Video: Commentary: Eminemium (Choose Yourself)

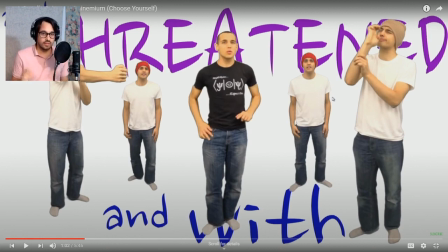So for Eminem, the original one now, His palms are sweaty Knees weak, arms are heavy There's vomit on his sweater already Mom's spaghetti, he's nervous But on the surface he looks calm and ready To drop bombs, but he keeps on forgetting There's like
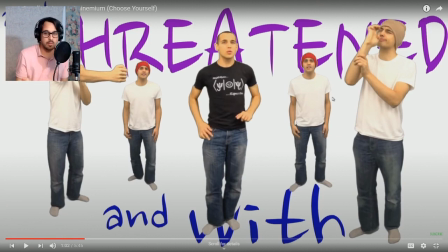In the space where An amateur rapper would put one rhyme Eminem puts like 15 rhymes In there And it's this hypnotic repeating Domp, amp, doomp, amp, amp Amped, amp, ee, ee, amp, amp it's like a percussion instrument you know um it's it's giving you like these poly rhythms and these
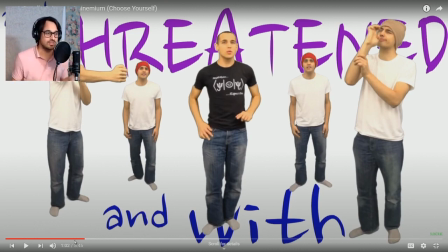interesting things so like the real challenge of doing a parody on this kind of on this kind of thing is like you you've got to preserve all that structure um we heart trains i don't really like rap see we heart trains i get that all the time every time i do a rap video
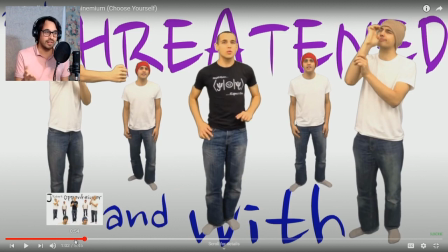people like people write it off they're like i don't like rap it's not my thing and that's fine Like if it's not your thing, but I think you should really appreciate the artistry in it because like it's so difficult to do that to make it sound like Like people think of rap as oh, it's just talking over music No, it's rap is like a percussion instrument
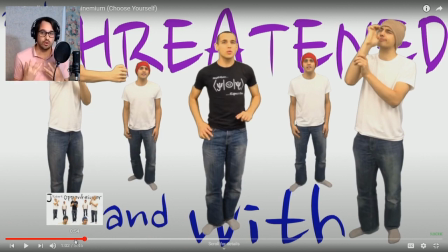It's it's like it's like being a drummer with your mouth while telling a story. It's crazy And I think it's really cool. So for my thing, I've got to do the same thing Like, they've armed the weapon, countdown clock is set, and to Robert Oppenheimer is sweating, eyes are red, and he's nervous, because on the surface is Armageddon, the shock bomb, but was set upon and threatened.
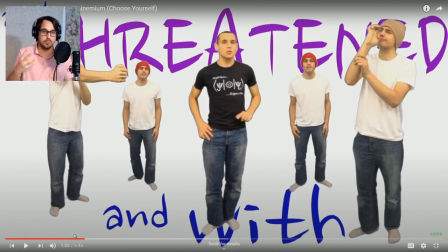It's like, if you don't have that rhythmic pull to it, then it doesn't, like, there's no point to it. Then you're just talking over music, and then that's not interesting. Yeah. Like, it's not only rap. You're right, Emma Lyrical. But rap is, like, where it shines. And that's really, like, where it comes from.
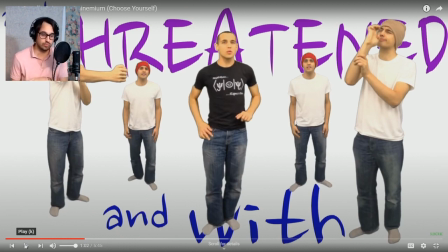Like if you if you watch like, you know, Ed Sheeran is doing one week in we let the story begin Like he's pulling from the hip-hop tradition more than anything else. Like that wasn't really a thing In music at least to that extent like before hip-hop came along so
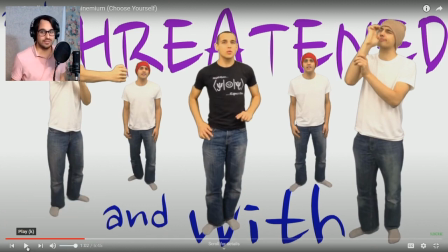There's my defensive rap and my my Explanation of why it's difficult to write one of these things. Let's continue
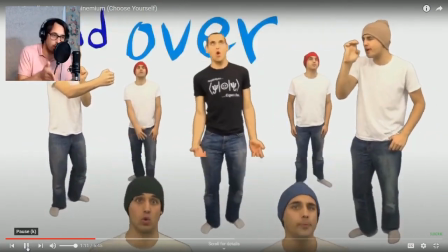One smoldering cloud, choked and wowed, everybody's open-mouthed And over the ground, the shark front blows kapow Snap back to the alchemy,
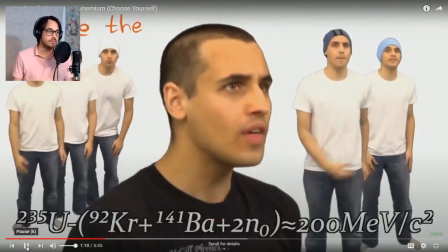hope before tragedy Showed with old math that we broke the whole atom So like there's the scene setting and then
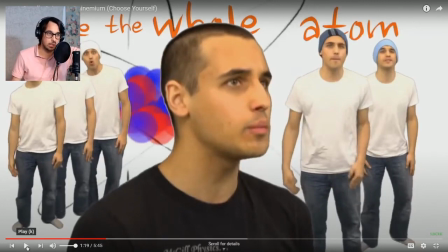There's the scene setting at the beginning of like the Trinity test And then we're snap back to the alchemy We're getting back to like here's what was going on in nuclear physics at the time Here's our understanding, the first time we actually split an hour
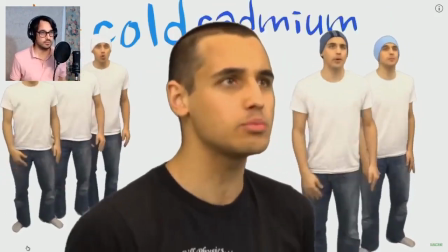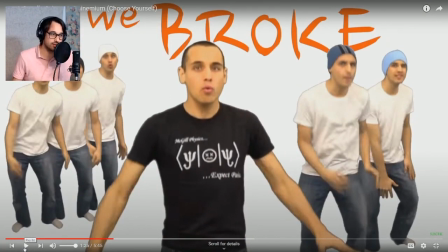So the poles of cold cadmium, that was the control rods that we put into early nuclear reactors, were made of cadmium, to slow down the chain reaction that would otherwise turn your nuclear reactor into a nuclear bomb.
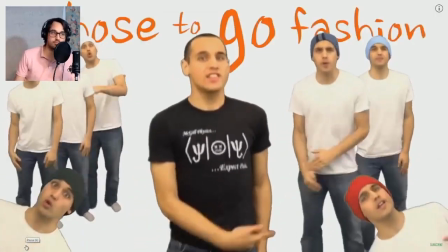We chose to go fashion and most radio active plutonium
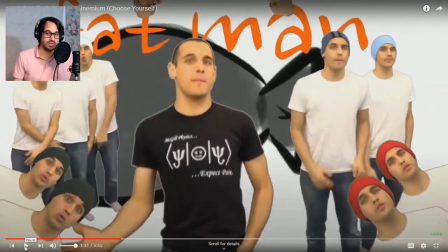gadget Then for that The plutonium gadget they actually called the Trinity the Trinity bomb that was tested in in Nevada was called the gadget Man
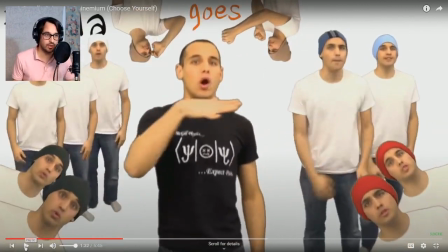a boy you know that and then fat man and little boy Goes laughing as Nagasaki is blown and
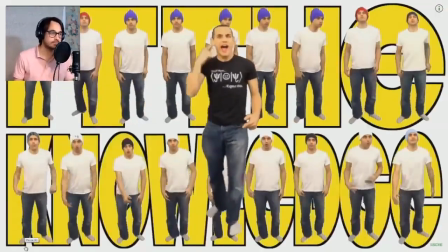Hiroshima's plop You gotta choose yourself out of use if they're not that you hold and don't ever So hard to render this Let it go,
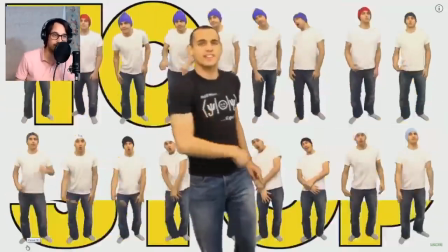you only get one shot to stop and we're just a nut
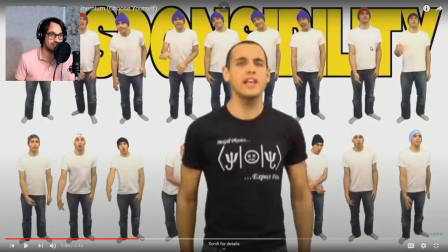I'm doing the same thing with the hats that I was doing with the shirts in Bohemian Gravity like these are these are all this like Synths are all the purple hats and the guitars once again are red hats the pianos are alternating black and white
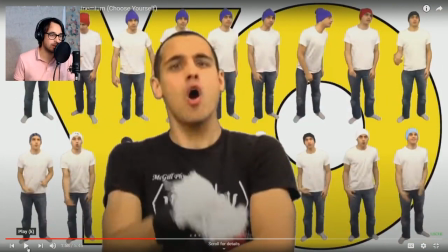It's a real, uh, a real Spider-Man theme. Great power comes great responsibility.
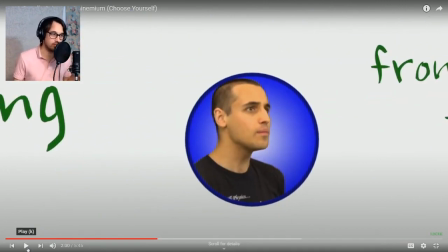So now we're getting more into the detailed physics of, you know, how, like, this is not nearly as technical as, as, uh, Bohemian gravity was I'm I'm learning how to Pitch these at a love at the level I'm trying to hit the source radiating
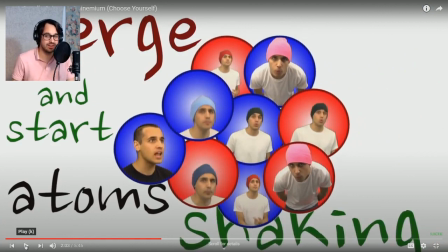But I'm still pretending to I'm I'm still like doing the Eminem voice merge and start Adam shaking like you're not from Chicago What are you doing?
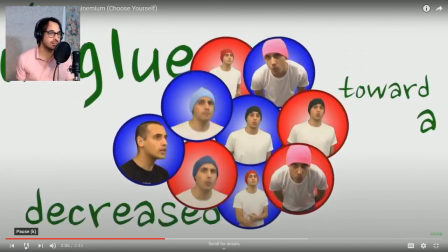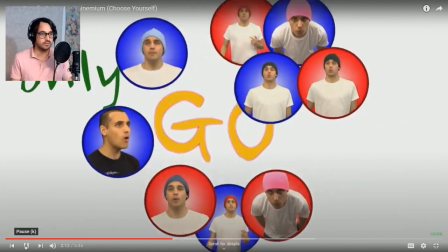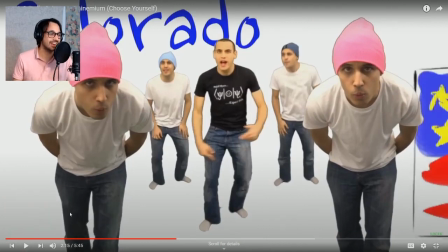I like these guys leaning into the camera We had to set up like this full green screen just like in my entire life Like I took over the communal living room for like a week doing this Which I imagine was probably kind of annoying
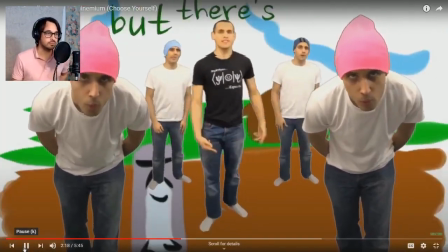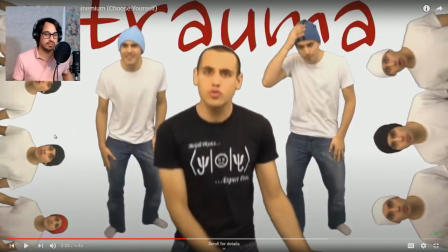The other the other thing that rappers do is that they'll they'll take words and like bend them so because the language is limited in what you can say when you're trying to do that many rhymes
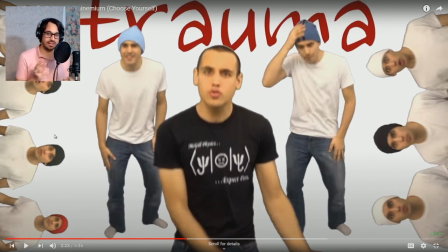like you take the word and you can like and like Eminem is a master at this you kind of shift it so Eminem has this example of like I can think of plenty of things that rhyme with orange right like I got I took an orange four inch door hinge from storage and ate porridge with George right
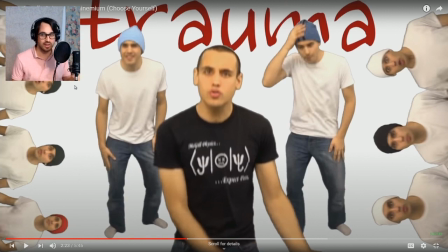and so here like Nadeau and Wosawa in Kowa showed trauma The globe groans everyone knows there's no calm and it's like like you're If you said that like NATO and Warsaw and Warsaw in co-assured trauma the globe groans everyone knows there's no calming It doesn't really work,
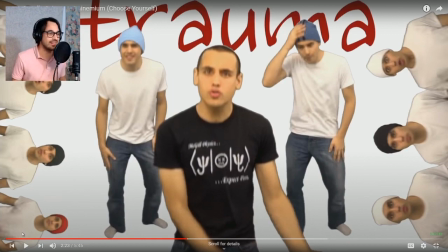but if you can bend it then you can get away with a lot
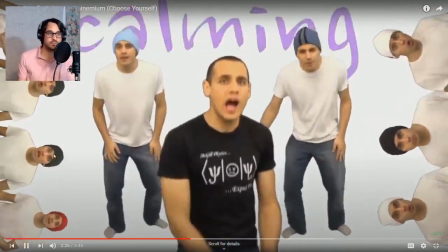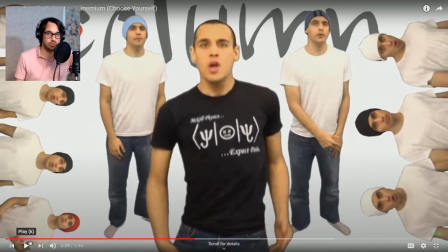That's referring to to the way that fusion bombs work, which is that you have an old-style atomic bomb around the edge and it actually implodes... Fusion nuclear material needs an incredible amount of compression and heat to actually get it burning and fusing,
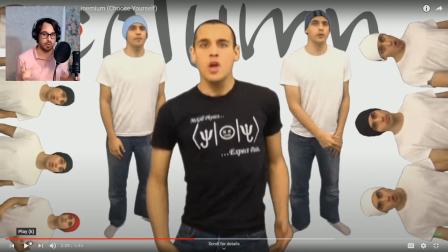so you use an old-style fission nuclear bomb you use that and the radiation from it to compress the fusion fuel to a point where it can ignite So there's like two stage two or three stages of explosion. So I'm saying implode your core column. That's what's going on
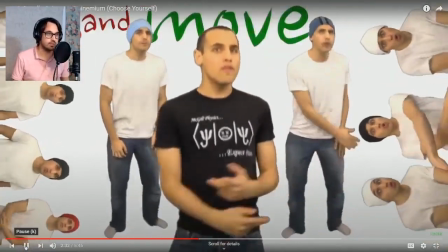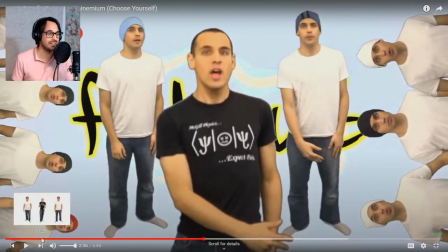I love I love that one Move on and leave a toes exposed to gross doses of old fallout It works really well and it acts it's actually like right where I was trying to go with it This is big.
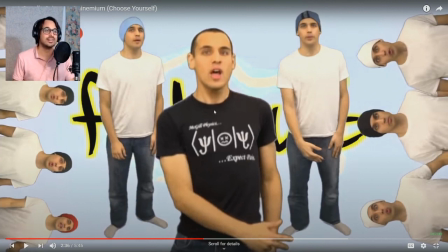I was trying to do a cartoon of bikini at all here in the background. I would not Nowadays put lyrics behind myself. It doesn't work. Like what's the point of having lyrics if you can't see them
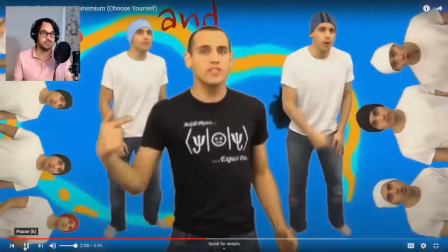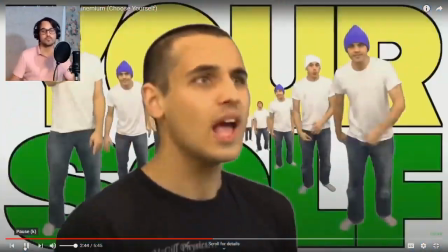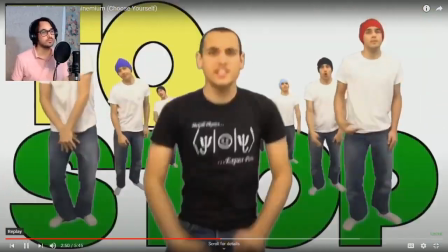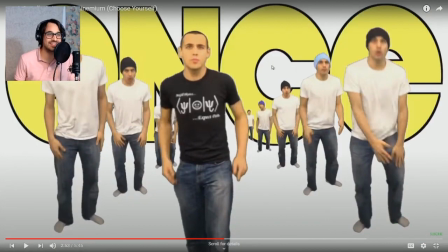It's so- I did so many takes of this, and then I like Meticulously edited it, edited it trying to find like the shots where I don't look like a complete complete goofball Because like 90% of the shots of this lead character I look like a total goofball So like there's this
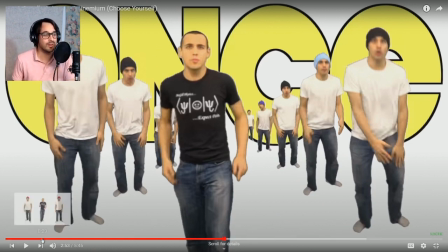jump cut it's like I like the jump cut effect I think it works, but it's also to make me appear cooler than I am Once you're a science guy,
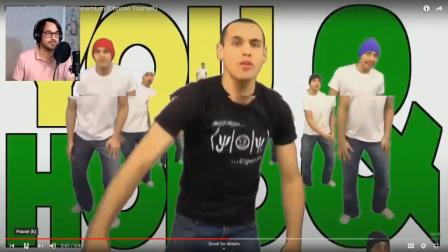you gotta shoot yourself out of using the knowledge you hold and don't ever let her let her go You only get one shot to
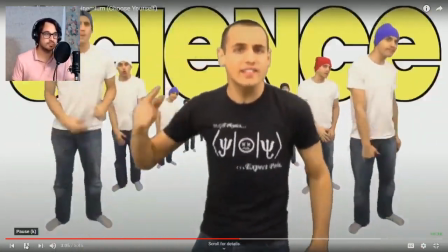stop and one chance to know Responsibility comes once you're a science guy, you gotta No more games at this stage of a gloom Oh, I'm getting political here.